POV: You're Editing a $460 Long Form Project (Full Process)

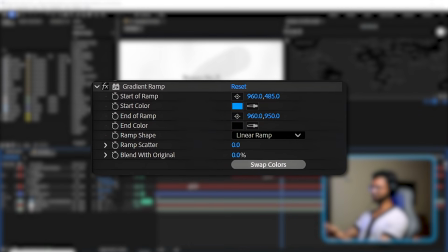[4:07]
And these text, I just put tint effect on this weather text so that it can have some depth in it.
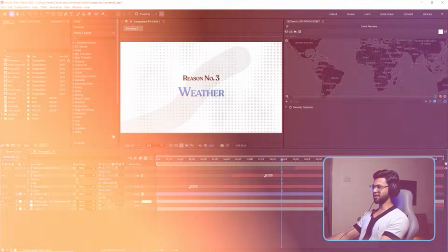[4:13]
So in this template, I just have to replace some text. So now you can see our first animation is ready.
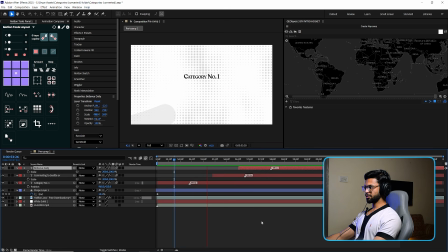[4:18]
I'll play it for you. Yes, it's looking perfect. So first I will export this video and we'll do same for category number 2 and 3. So let's do it.
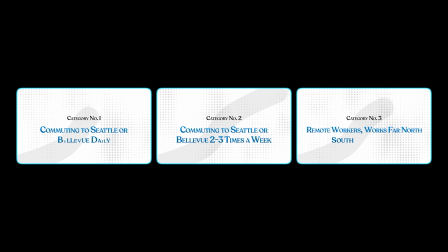[4:28]
So all 3 categories are ready. You can see them on your screen. And now you can realize why I do all the repetitive tasks simultaneously, because it saves a lot of time. And I just have to make some minor changes on the same file and have to copy paste most of the things, which makes me more efficient, especially while I am animating maps, which we will see on day 2.
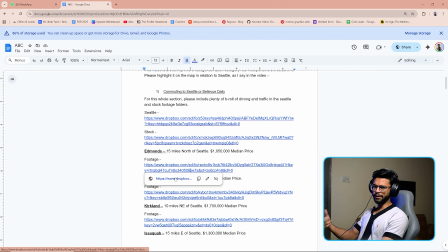[4:48]
So now after categories, we will make intro shots of our cities. So in this project description, our first city is Edmonds.
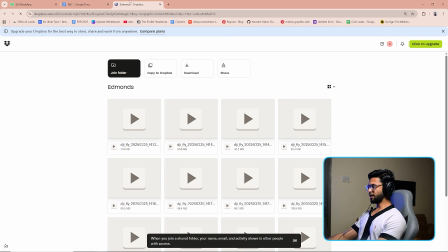[4:55]
So I will open its footage folder. There are a lot of drone footage and normal camera recorded footage in it.
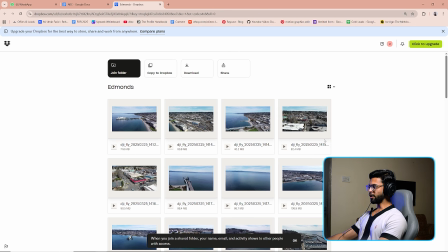[5:03]
And just to make you understand, I'll show you this clip.
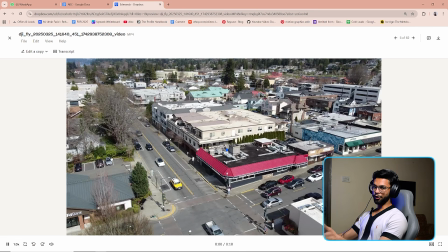[5:07]
See, I will never use this clip for an intro shot because when we place the text in this clip,
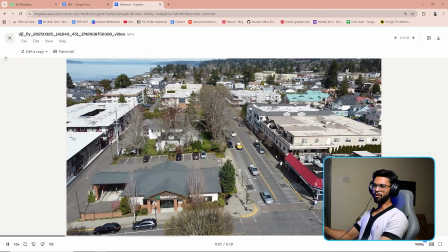[5:14]
due to a lot of distraction in this frame, people will not be able to focus on that text,
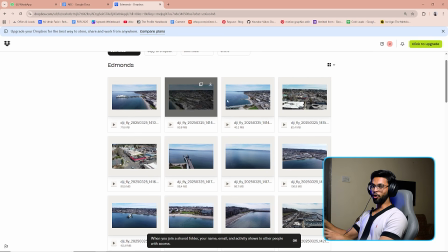[5:18]
which we don't want. So we will choose a clip which do not have a lot of things going on in it, so the viewers can instantly focus on the text we are trying to show them.
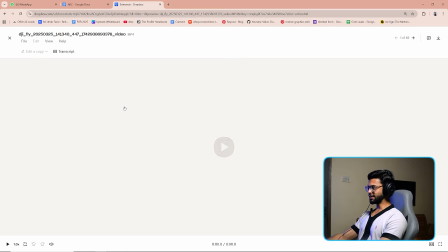[5:27]
Let's see this one.
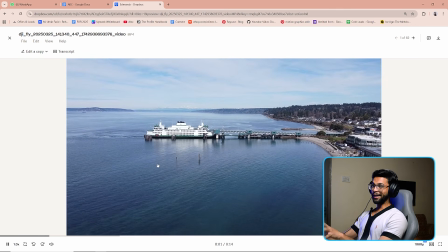[5:29]
Here you can see it's a really good clip because there are not much activity going on in it and there is a lot of room where we can put the text,
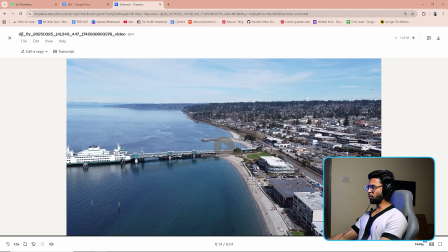[5:37]
and I think we will place it near the boat and this bridge. So let's download it.
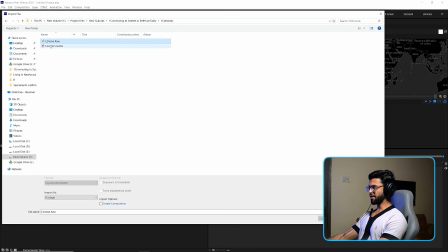[5:42]
So it is downloaded and I will bring it in After Effects, this one, and also the audio file.
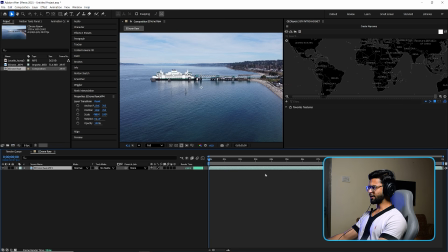[5:47]
So first of all I will bring just the drone footage in the timeline and I will cut out the unnecessary part where the camera was not started moving and the last part from the video,
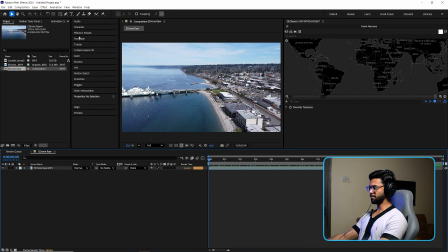[5:57]
so that our tracking process is faster. I'll apply camera track effect on it. So the camera tracking is completed and you can see there are not much tracking point in it. So we have to be very careful because when we do not put the text correctly, our text will drift along with the camera,
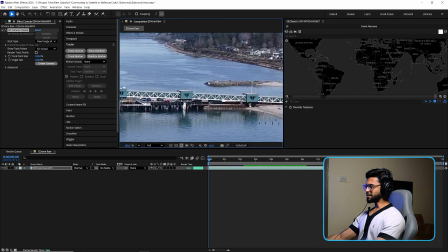[6:13]
which looks very terrible, and we may need to try some different tracking point for precise results.
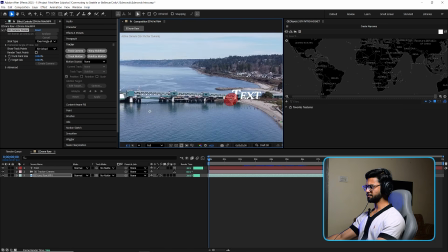[6:19]
So here I created a text and solid. I want it along this bridge and the ship, so
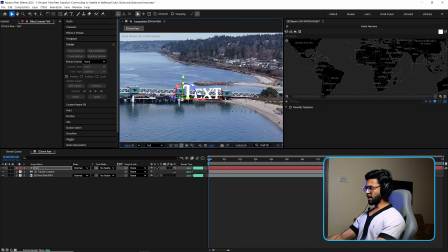[6:26]
let's put our text here first to see the result, and then I will reposition it so that it can look like part of the frame.
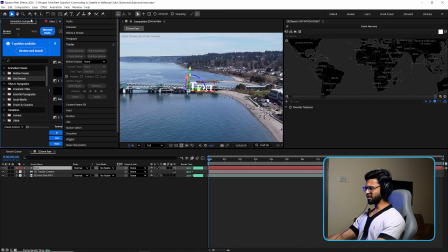[6:34]
And so I will play with its rotation and position,
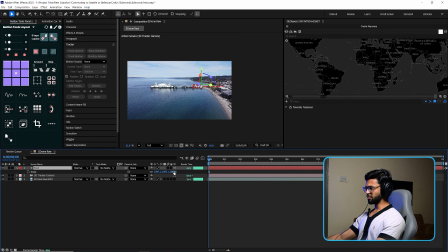[6:39]
and we may need to increase its size because it is looking very small,
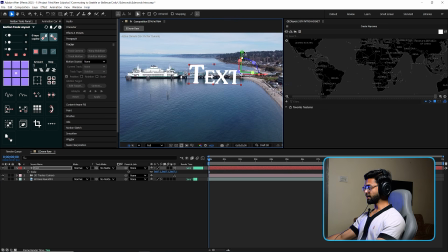[6:45]
and I have to check whether it is moving with the camera or if it is drifting.
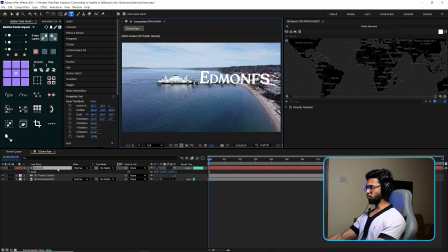[6:50]
And no, it is not drifting with the camera, so let's rename it to Edmonds and I will put it in the middle like this.
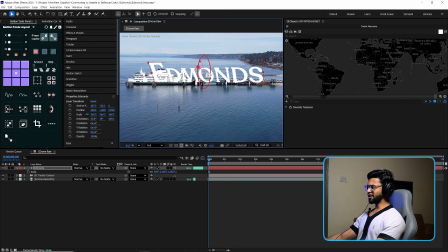[6:59]
And don't worry about the text being blending with the white shape. I have a solution for it. So I will reposition it again so that it can match the scene, and that's perfect.
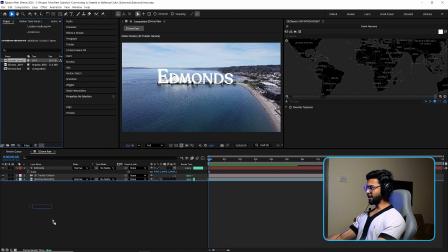[7:12]
So now everything is fine and I will bring our audio file here so that we can sync the text animation. Here he is saying Edmonds, so I will move the layer here and just apply
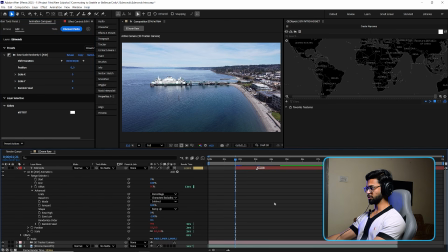[7:23]
this animation from Animation Composer. So after this we have to do something to separate our text from that shape.
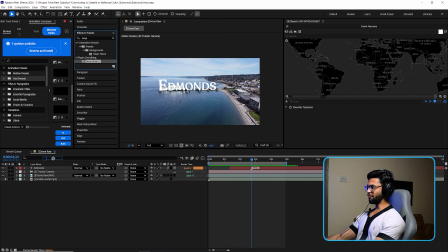[7:31]
So for that I will apply a deep glow effect and also drop shadow effect on it. So you can see it's already separated, but the deep glow parameters are very intense, so I will fix it. I will put exposure to 0.5 and radius to 600 and it will eventually look good,
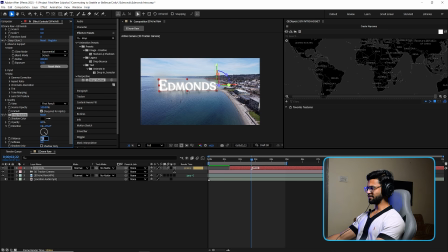[7:48]
and we'll also play with opacity and softness of drop shadow effect.
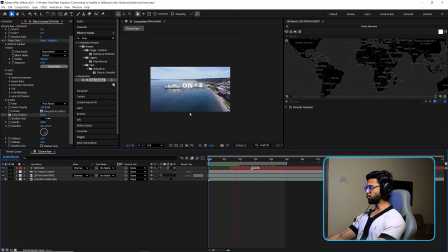[7:52]
So it's pretty much done. The last thing we have to do is to color grade our main footage.
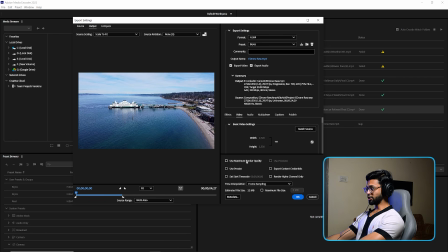[7:57]
Yeah, it's looking beautiful. So we have to export it again in our Edmonds folder, and I have to do the same with all other cities. So let's do it. So after that I made 5 more map animations which took around 2.5 hours, and I am very hungry now.
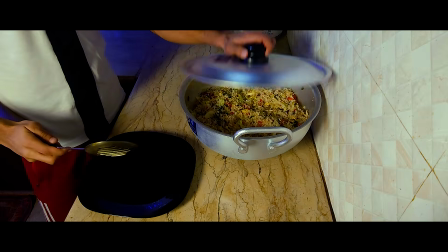[8:14]
So I'll have my lunch and then we'll continue the edit.